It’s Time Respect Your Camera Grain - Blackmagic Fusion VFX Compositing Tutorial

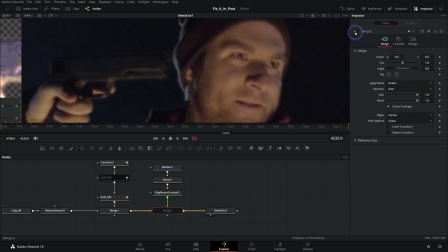8:12 Yeah, now we're not doing a whole lot to mess with the brightness of the image, but we are adding this grain back in here.
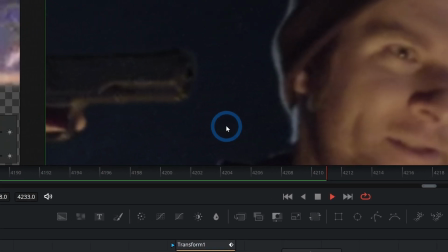8:20 See? And now, if we play this back, we have this kind of uniform grain all over everything,
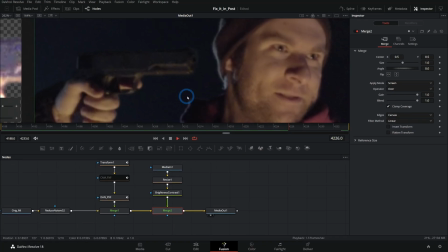8:25 both the foreground elements and the background elements, and they look like they belong together, right? There's nothing weird about this still. It doesn't look like a still. It looks like it's part of the actual footage.
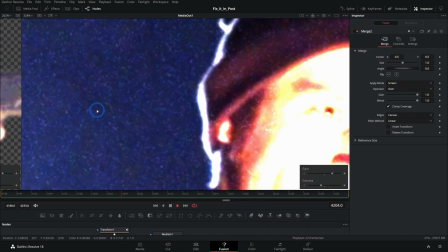8:37 Look at this with a little bit more boost. Now we see we have the same grain in the foreground and background.
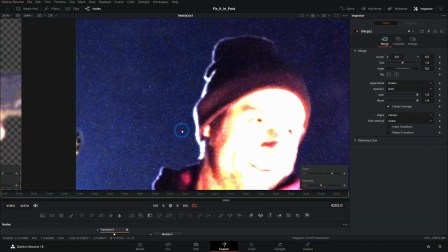8:42 That's pretty cool. So that's really why you want to pay attention to that, is just to make sure that everything sits in the frame and looks uniform.
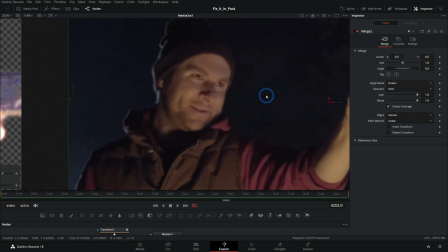8:49 The other thing that we really should do with grain is always stronger in the darkest parts.
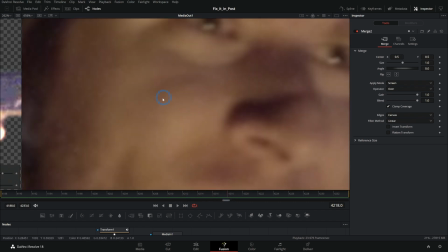8:54 So the brighter parts here shouldn't really have as much grain.
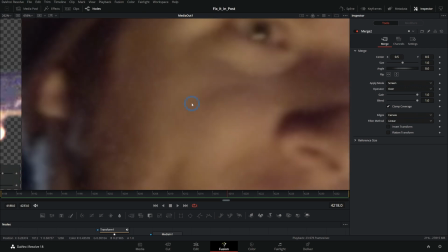8:57 Now, naturally, when you put something like this kind of overlay over things, you're going to see it more in the darker parts than the lighter parts.
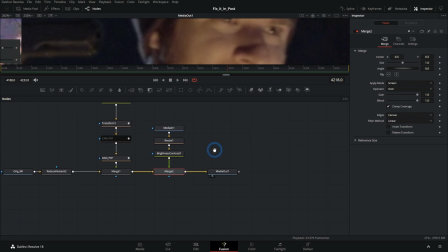9:04 So part of that is kind of taken care of for us. But the other thing we might want to do is do something like a luma key with our footage here. And I could take this image into a luma keyer like this, and I'll just load this in the first viewer, and we could invert this luma keyer.
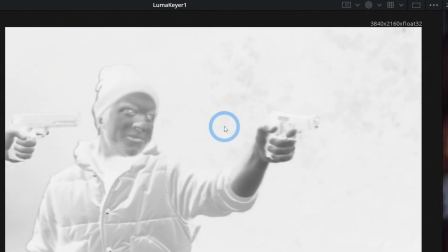9:18 And basically what we're doing, if I hit A to go to alpha, is we're making a matte of the darkest parts of the image.
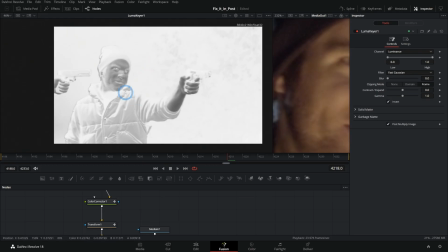9:24 So anything that's really dark is going to be white. Anything that is lighter is going to be darker.
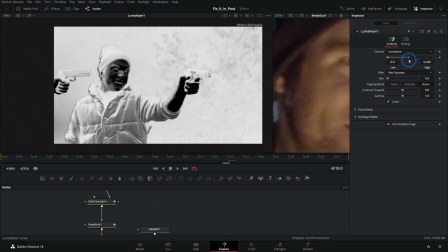9:29 And we can change this around, and maybe we'll just really kind of crush this so that wherever we want to add grain is lighter, and anywhere where we just don't want to add as much grain is going to be darker. We do it this way because we're going to take this here like
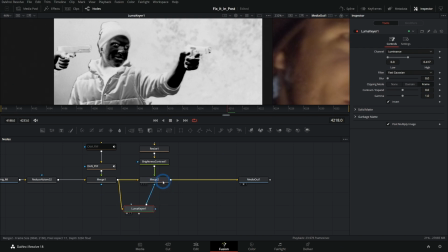9:43 this and just plug it into our mask input of our merge for our camera grain like this.
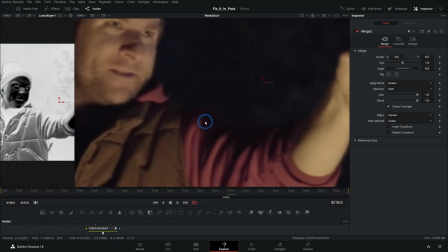9:48 And now it's going to take that alpha channel and it's going to apply the grain just where the white parts are in this mat,
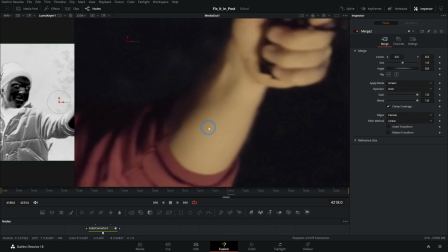9:55 basically just where we have their alpha channel for our mask input right here.
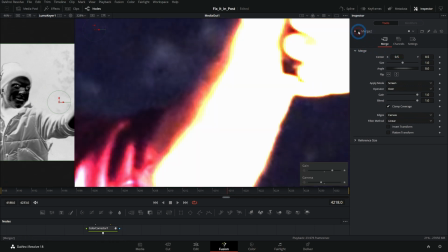9:59 And now if I turn this merge off and on, we'll see it's mostly being applied to the darkest parts.
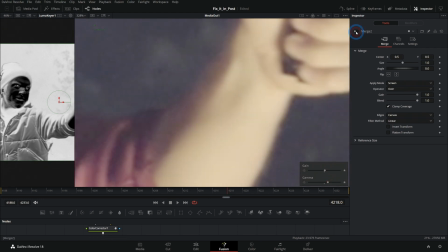10:05 I take this down a little bit, we can see it and everything isn't just clipping. It's not really being applied to the brighter parts, which is how grain works in general.
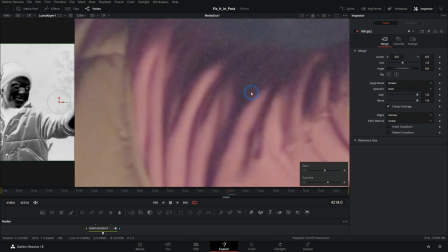10:14 That's a more realistic way to apply that grain, is it's stronger in the darker parts.
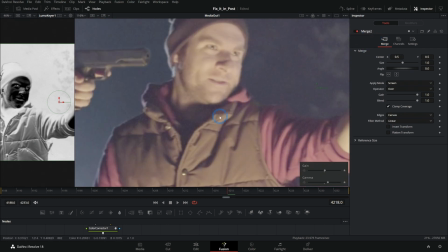10:18 Now there's all kinds of little details and stuff about this and about different profiles of grain and how camera sensors work and all that stuff. And that stuff's really cool.
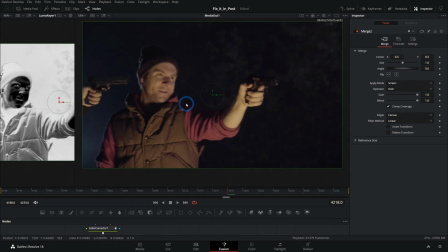10:27 But I mean, if you do a basic version of this where you put your grain on and you make it stronger in the darker parts and less strong in the brighter parts,
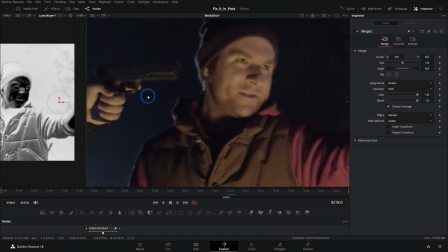10:35 you're going to be doing probably just fine. But yeah, pretty important to respect the grain so that everything looks like it sits in the same image.
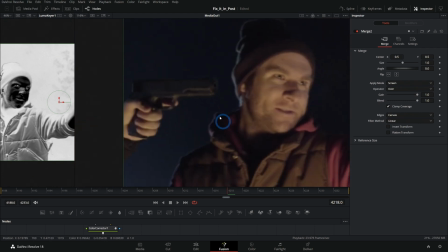10:43 There are a bunch of different ways to do this.
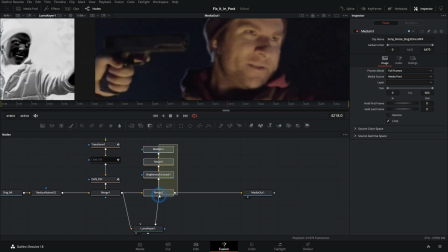10:44 I like using just a grain sample from a camera like this, but there's no reason you couldn't just do something like film grain and just add that over your image too.
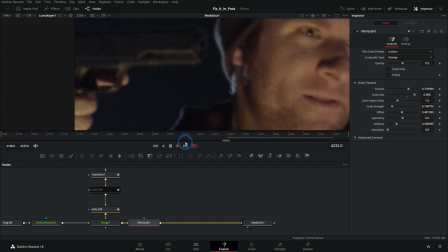10:53 And it does essentially the same thing, but it's not going to look exactly how it would look if you shot this in camera, which if that's important to you, you'll want to use some kind of sample. If you just want to have some texture after you've removed all the grain, adding film grain totally works.
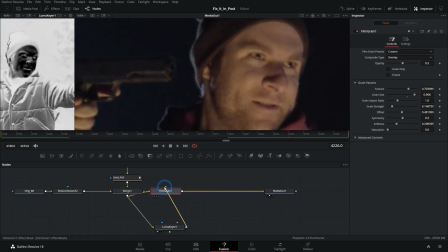11:08 And again, you can use the same Lumakir trick to control the strength of that film grain as well.
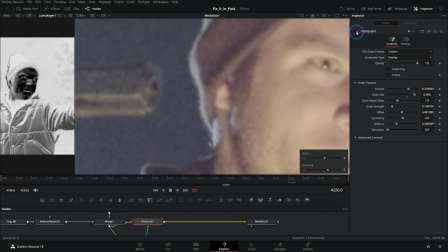11:14 Same thing. Here we have the film grain being added to the darker parts, and we're essentially leaving the lighter parts alone. Whew, so that was a little more in-depth than I thought it would be, but I hope this has helped all you aspiring VFX artists. Make sure you respect your grain. If you want to learn a little bit more about nerdy things like this, we have a course available. It's called Pro Compositing in Fusion, and it's available now at groundcontrol.film. We also have a link down in the description, so I hope you enjoy that. And what is your favorite grain? Mine is wheat, but barley's nice too. I actually don't know if that's true. I don't know all of my grains, but I assume wheat is probably one of the main ones.